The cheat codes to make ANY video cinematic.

Alright, so what is the deal everybody? It is of course your boy Volandis back with yet another video. And in today's video I thought maybe we'd sit down and talk about why everything and anything can be cinematic if you want it to be. And now I get it, the word cinematic is overused within this space and it bothers that word bothers a lot of people when i go out to shoot and film whether that's in my home in somebody else's home out in the field the only thing that's on my mind is how cinematic can i make this look we tend to focus on the very obvious and very clear cinematic scenes that we see within movies like the dark rooms with the half lit face and um very beautiful lighting and it's shot wide open we we tend to focus on that a lot. But if you watch any movie or any video here shot on YouTube,
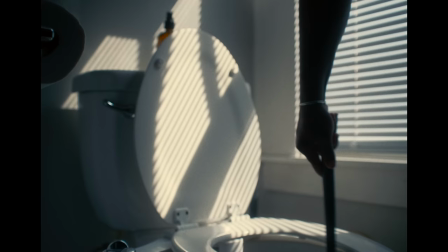2:17 you notice that there are sequences that we don't really necessarily pay too much attention to, but they are also still very cinematic. And I'm here to tell you that anything can be cinematic, whether that's cleaning your toilet,
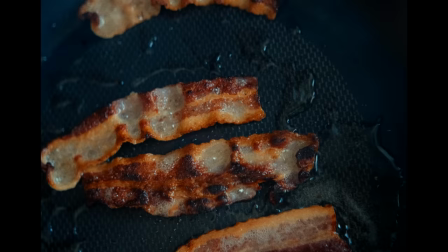2:28 lighting a candle, pouring a bowl of cereal, making breakfast, pouring up a drink, no matter what it is, it can be cinematic if you consider a few things. So despite popular belief, some people may think that shooting everything wide open immediately makes everything more cinematic and in some cases that is true and i'm all for people doing whatever they want so if that's what people believe is going to make a shot cinematic then by all means do that but i'm here to tell you that something can be cinematic no matter what aperture you shoot it at no matter what lens you shoot it on no matter what camera you
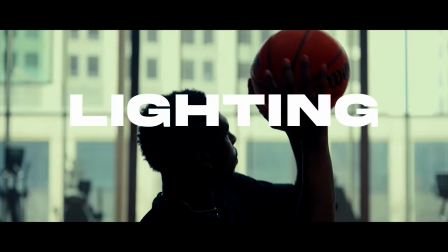2:59 shoot it on but to me those are probably the least interesting and important things when it comes to making something cinematic the things that
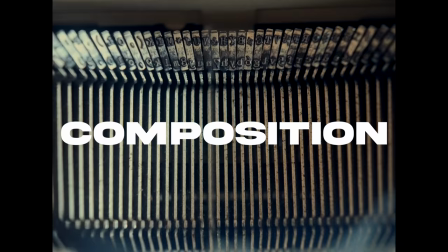3:06 i go based on in terms of cinematics is lighting composition animation and honestly sound design. So lighting number one to me probably the most important thing when it comes to making something cinematic and that's because lighting adds
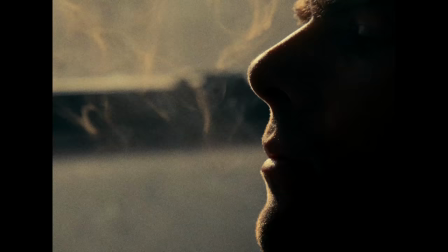3:17 depth a sense of emotion and it makes for a more interesting shot depending on how the lighting is.
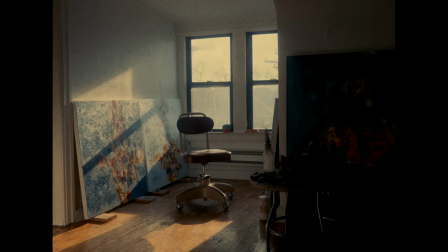3:23 If you guys follow this channel closely you know that I've made many videos talking about lighting.
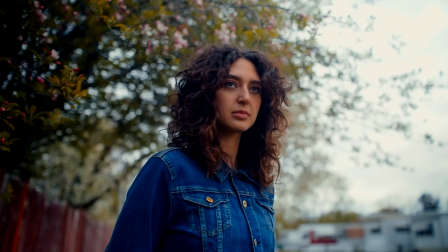3:27 I use natural light for a lot of my videos so you don't necessarily need any lights to make something cinematic or something beautiful because all of these videos and even the videos that I've showed you in this video we're all shot with just natural light it's all about finding light and setting yourself or your subject within that light if you watch my lighting video with natural light you know that i talked about something called a cinematic triangle
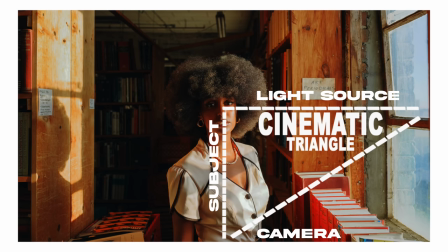3:50 if you didn't see that video i'll link it but a cinematic triangle is basically just placing your subject in between your light and your camera and this cinematic
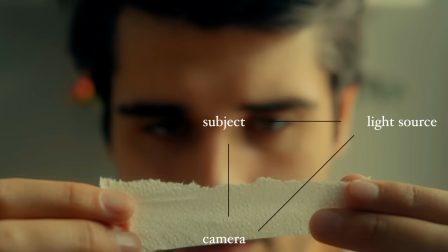3:58 triangle doesn't have to be done within everything that you do to make it cinematic but to me i try to do this as many
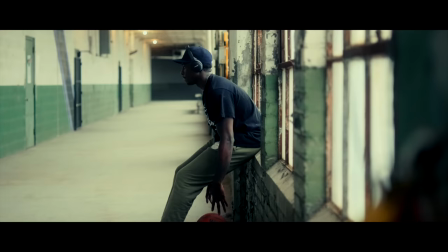4:04 times as i can and more often than not because to me that feels the most cinematic when I'm making videos.
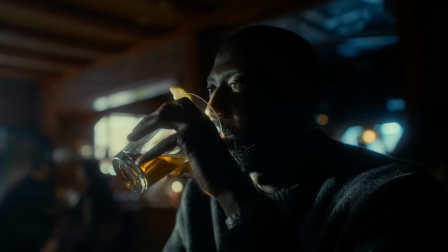4:10 I think it adds a little bit more depth and just makes things look really really good in terms of shadows and light
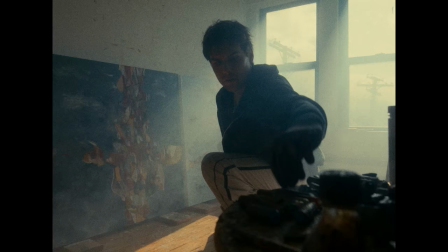4:17 areas of your image because to me the light and dark parts of your image is what makes something cinematic.
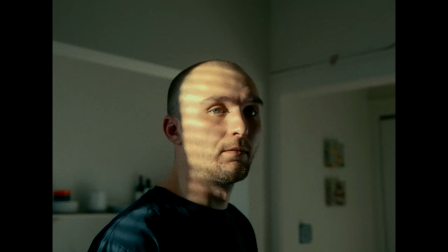4:23 So yeah working with light and learning light is probably one of the most important things in terms of making something cinematic and you don't need
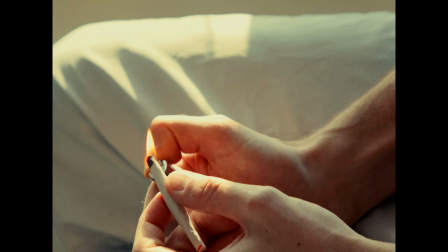4:30 lights you can use natural light like the sun it's all about learning how to work with that and learning where it is and where it's going and how it lights spaces and not faces so yeah right now I'm learning a lot on how to work with artificial lighting because I want to start doing more creative things and um using the light to my advantage to light things how I want them to be lit specifically so yeah it's super fun and um I'm learning a lot of stuff but yeah lighting is super important probably the most important thing when trying to make something cinematic.
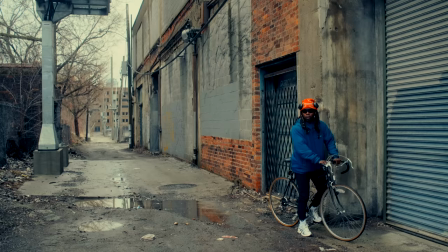5:01 Next thing that I want to talk about is compositions. Again, if you've been following this channel for a minute, you know that again, compositions is one of my favorite things to talk about. And one of my favorite things to kind of play with, it's very easy to just walk into a room or walk outside and pick up a camera and point it at something.
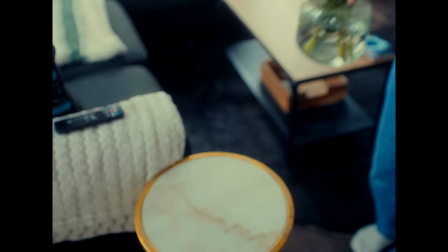5:17 And not every single composition you do has to be interesting or this super creative thing that nobody has ever thought of.
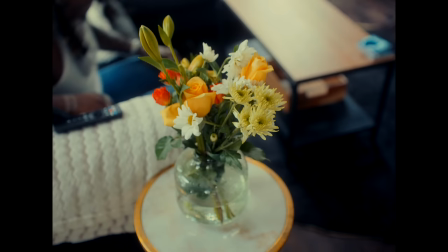5:23 I do very regular compositions all the time. And I think sometimes people overcomplicate trying to make something look cool and cinematic and interesting.
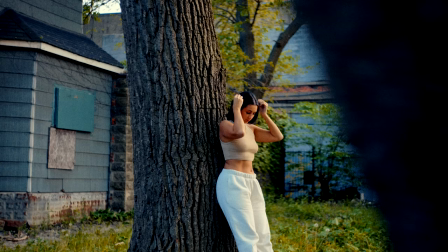5:32 When I'm shooting with myself or other people or any subject for that matter,
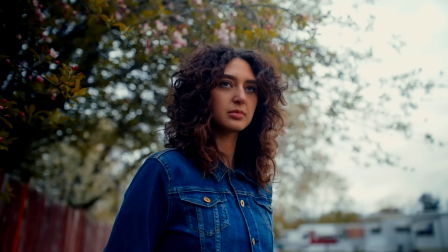5:36 always trying to find compositions, even if they're real regular, that adds depth to that image.